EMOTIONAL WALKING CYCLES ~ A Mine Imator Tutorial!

we say 3000 AD? Why don't we just say 3000 Ooga Booga? That sounds a lot more fun. Let's all vote for that in the next press conference. What's up guys, Sean here, and today I have a special tutorial for you guys, which I don't know how else I would title it other than emotional walking cycles. Crazy! So we are essentially going to display emotion using walking cycles. Happy walking cycle, sad walking cycle, you know, that's basically what we're doing. I don't know how to title the video. So if you're an animator and find this video useful, drop a like on this video. And while you're at it, hey, hit the bell as well, because I make tutorials based off your suggestions. Do you want to vote for the next tutorial? Join my Discord server. You drop a vote and I make the most voted one. That's how it goes. And okay, one more thing before I start. I just want to say that the no homo shirts are now a thing. Oh my god. You can get it in the description, and oh my god, I love it so much. But I said no homo. It's like the perfect shirt for me, I swear. Alright, without any further ado, I present to you guys the legendary 7.
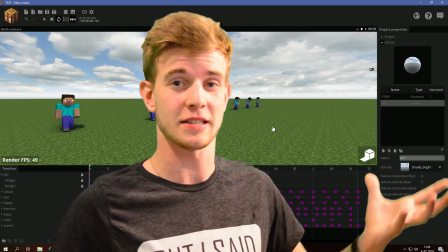(1:03)
Each of these fellas represents an emotion formed in a walk cycle. There are 7 emotions in total, and there's a surprise if you wait till the end. So I'm not going into detail because I have 7 of these to show off, so you're probably gonna need some base knowledge on walking cycles. Luckily for that, I've made a tutorial on the walking cycle. Click the eye in the corner, watch that video first, you'll learn about how to make people walk. And once you're an expert, you can come back here because I'm gonna explain how to make emotions with the same walking cycle.
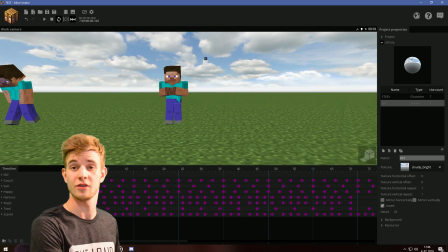(1:29)
So each of them represents one emotion, and we're gonna cover them right now. First up, we have the casual one.
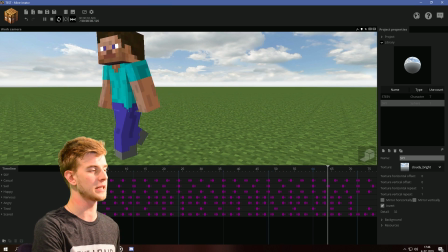(1:34)
This is the one that I made in my tutorial. It's basically just walking, looking around so it looks more natural.
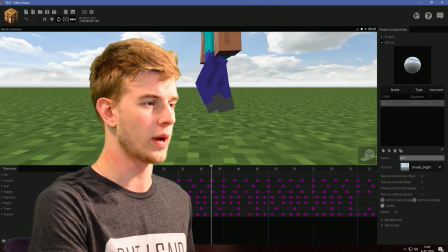(1:39)
This is the one from the tutorial. So what's going on? The tempo is relatively slow, body swinging left and right to emphasize the motion.
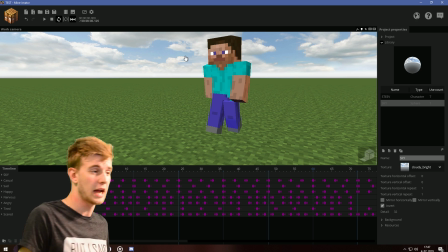(1:46)
Arms are of course relaxed, swinging front and back, and the head is just facing forward, looking around all curious.
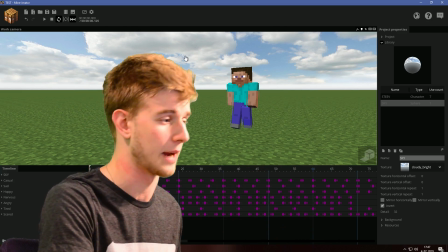(1:53)
This is a casual walk cycle. This is what you're gonna be using most of your time. But if you want to amplify a certain emotion, I have all these guys here.
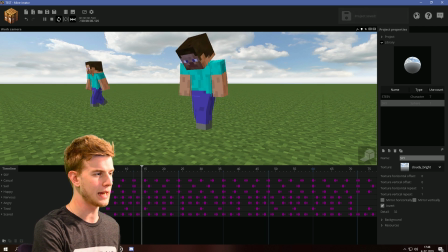(2:00)
Next, we have the sad walking cycle. This guy is looking pretty sad / depressed.
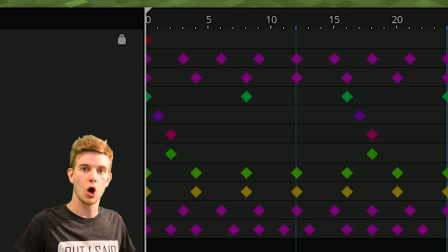(2:05)
As you see, the whole walk cycle has slowed down by a lot. The steps are much slower.
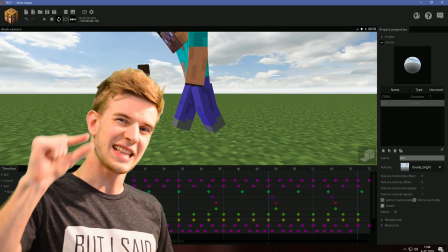(2:10)
The step size is a bit smaller. Just make slightly smaller steps. And of course it's slow.
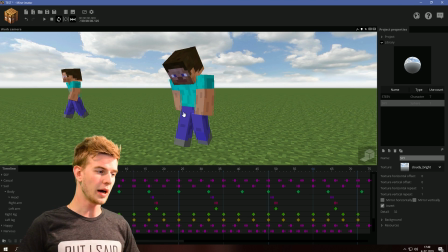(2:15)
Body is bent forward. Head is looking down. That's important. And the body as it's walking is not just turning left and right, but it's also bouncing up and down a bit.
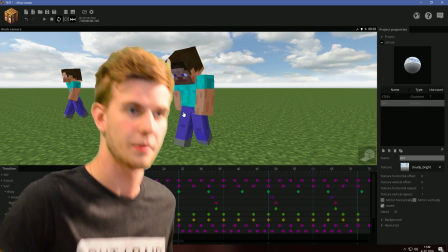(2:24)
As he goes up, the body is also going up. And as he takes the step, the body drops down. He is leaned down by each step.
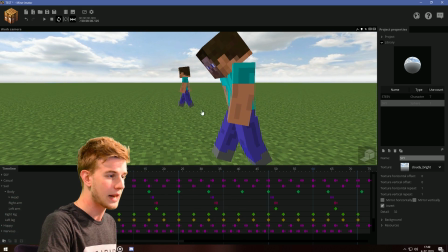(2:30)
Basically, it's how I can explain the most normal way possible. The arms now bend way less because they're very relaxed, just swinging back and forth.
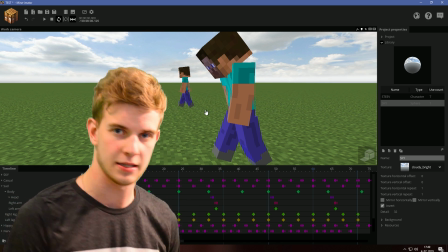(2:39)
They're barely bent at all because he just doesn't care. He has given up on life. Depression!
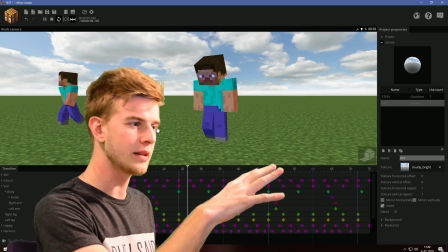(2:44)
Hashtag divided 4, yo. When he is looking around, the head barely tilts upward, just enough for him to catch the glance because he's still facing downwards. So sadness, make it slow, small steps, make him look down, relax the arms, and even when he's looking up, he should still be pretty much looking down.
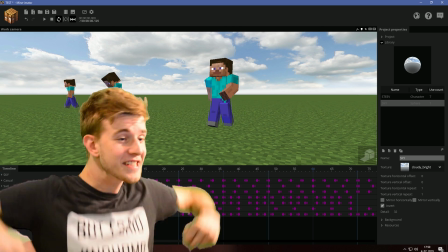(3:00)
Next, we have the exact opposite. It's the happy walking cycle. Wow!
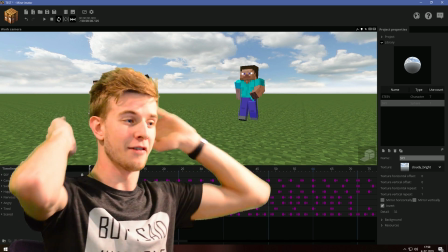(3:05)
This guy is pretty damn happy. You can tell he doesn't even have a freaking face rig, but you can tell this guy is happy because of the motion.
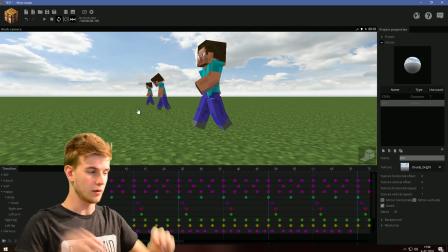(3:13)
Steps are the same speed as the casual, but what's special is the steps are now larger.
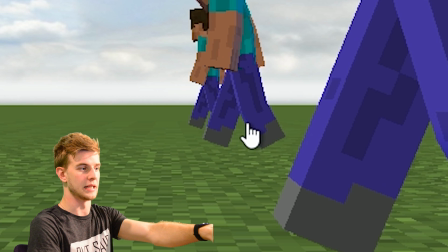(3:17)
How big this step is compared to how big this is. This step is way smaller than this step.
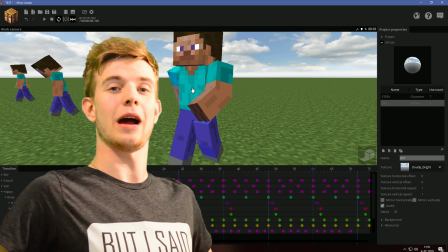(3:22)
The body is bent upwards, outwards because he is proud. He is lifted up. Head is of course looking almost up.
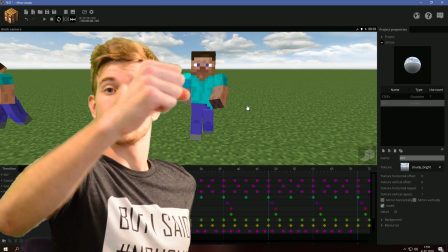(3:29)
If you can tell, he is happy. The arms are swinging by a lot. Sorry, green screen again.
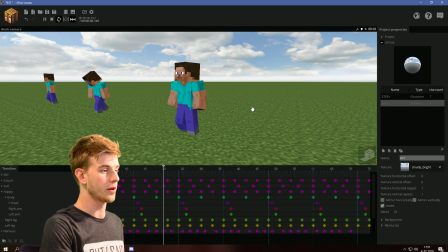(3:34)
Bending quite a lot as you see here. You can tell what's going on. The arms are swinging and the transitions are more intense.
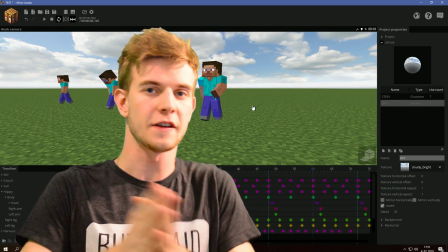(3:40)
T is looking around much faster. Like the motion itself is not any faster, but the transition is that much more intense. Intense transitions, raise the body up, large steps, swing the arms a lot, head looking up proud.
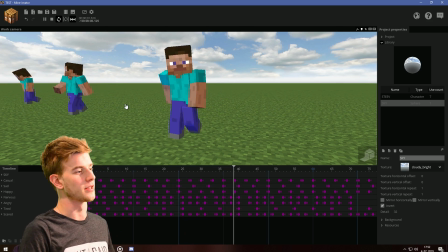(3:51)
To summarize that. Next we have the nervous walking cycle. This guy is late for something, or look at him.
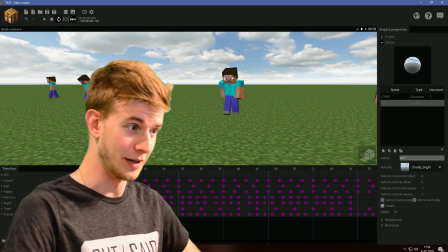(3:57)
He is nervous. Don't know what's going on, but I'm interested now. Talk to me. I can help you.
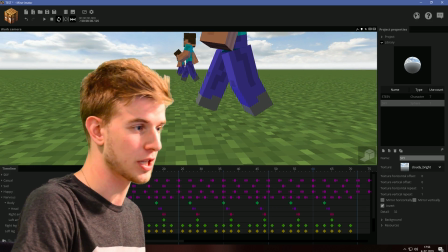(4:01)
The steps are much faster, plus large steps. Just like the happy cycle, he's taking large steps, plus they're fast.
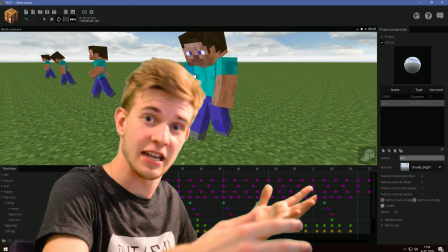(4:09)
So he's in a rush, you would say. Slamming his head through the wall. Looking around nervously as we go.